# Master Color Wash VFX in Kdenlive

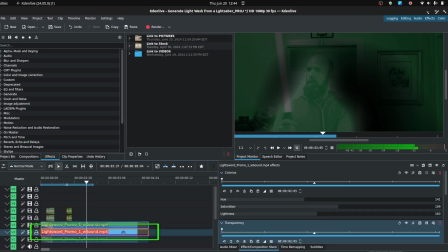8:13 That's why I have another copy of the same clip below it, so that as I start to lean on what I'm only filtering on this one, it's going to exclude everything that it's not being affected by that mask down. It'll actually make it transparent.
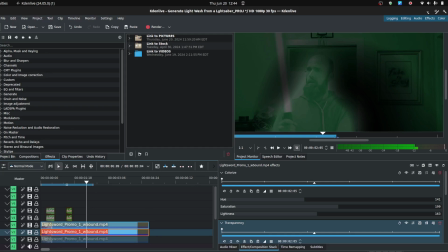8:29 So we need an underlayer, an exact copy of that, to make sure that I've still got all the other pieces of what I'm looking for. Now in this one, there's a couple of things too. In this one, what I've done is I've done another rotoscoping mask, but for this one, the difference
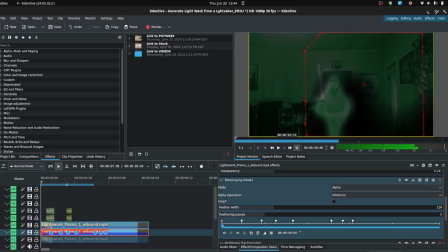8:47 is that I have selected portions of the room. That is what is being affected here, because as much as light bounces off me, it's also going to disperse around the room.
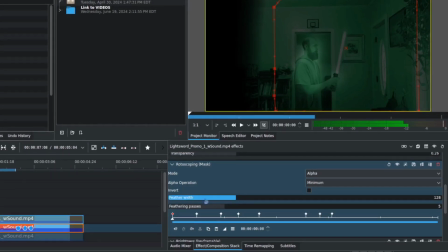8:58 So there's a higher degree of feathering, of blending. I got those five passes in there. Again, 4 or 5 is generally pretty sufficient. You may need to change the alpha operation as well to minimum. A lot of the effects that begin to invoke transparency, they start you on right on clear,
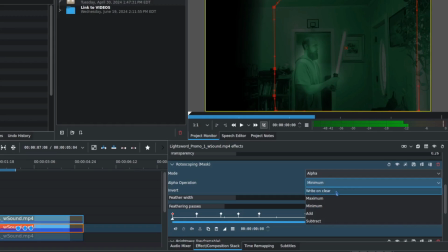9:14 but as you start to change settings, sometimes it'll lose the transparency layer, and putting it on minimum brings that back. I don't know why that is, but that always works consistently, just so you know. So we have that, and kind of the same idea. As I move the blade around, it needs to follow and actually be impacted by when it goes in front of me,
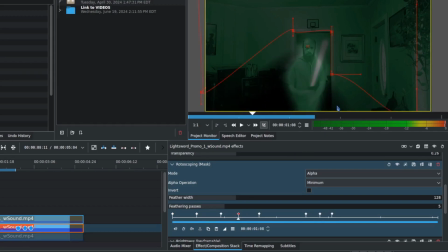9:33 and there should be areas like here where it does not carry through. It does not shed that light. And that was another way that I could just simply move my points around myself, frame, not so much frame by frame.
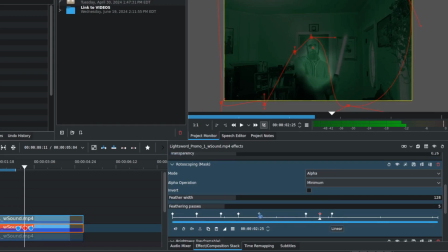9:47 You can kind of rough drag through and you can see the major movements. And the beauty of keyframing is that it will animate the differences, and you should spot check it, but you'll get very close just by doing quick skips through and then coming back and filling in any gaps that are glaring. Usually it just goes pretty fast doing them in passes that way rather than try to do them all up front.
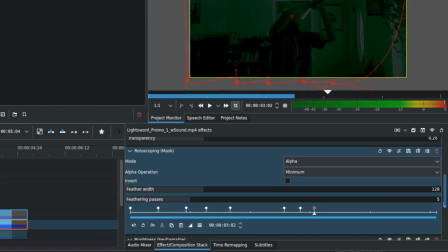10:07 But you can see there's not that many. I did add outside the mask.
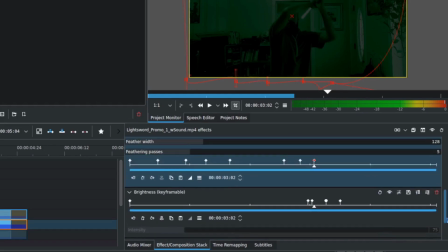10:13 I measured the stack is important, so I didn't want those to be affected or limited by the mask. I wanted these just to impact everywhere in this media element regardless. I added brightness and contrast, and really what this is doing is, as those other effects are coming into play, there is a scene where the blade goes behind me.
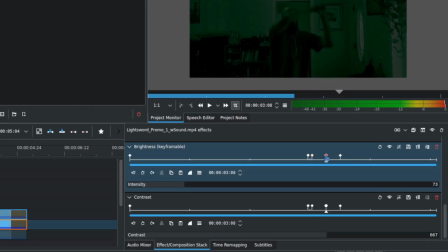10:32 And usually a camera will react to that in that it will try to compensate for the amount of light behind something. Or if it's locked, it will try to draw on that light.
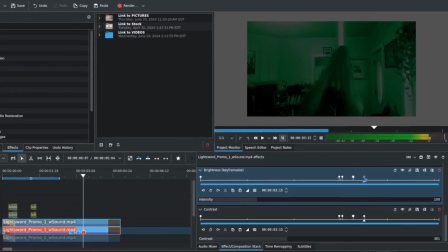10:45 So I did try to mimic that a little bit by playing on the brightness and the energy of the blade, and I just thought that would be kind of a cool thing to play with, where it plays with the camera, quote unquote, even though there wasn't actually any light involved with this lightsaber.
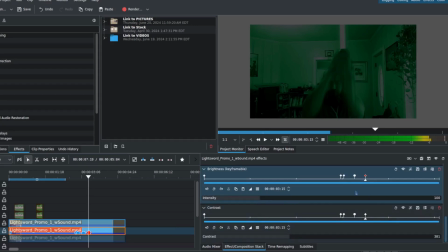10:59 It was a static prop. That's why we see those there and why those keyframes are in this way. Now, what you can also do is, if you have a good idea like this where there's two different effects, they actually don't pair them together right now, but if you know you're going to need keyframes at the same places,
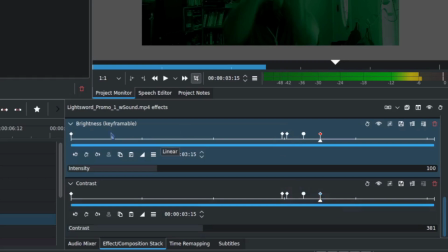11:17 maybe just adjusting the settings for each one a little bit, what you can do is, after you've done the brightness, you can use the three dots, and this works for just about any effect, by the way, in Kdenlive, is you can use the three lines, copy all frames to clipboard, and then on the new effect you bring in, same three lines, import keyframes from clipboard.
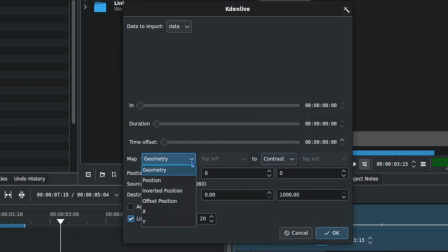11:36 And it will give you a couple different offerings as to what that should do. Position really is what you use for the most part. Geometry might work, I haven't played with that too much, but positional data works pretty consistently for bringing over those kinds of settings and things.
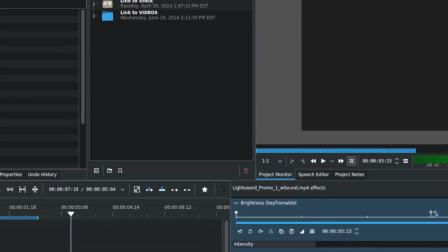11:53 And that allows you to create the keyframes in exactly the same frames,
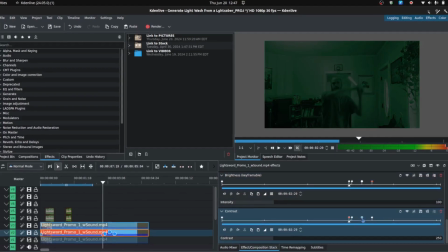11:58 and then you just need to go by and tweak those those settings that are unique to that effect. But it saves you the legwork of having to refigure out and create where all those keyframes should be, if that makes sense. All right, so those are the two layers.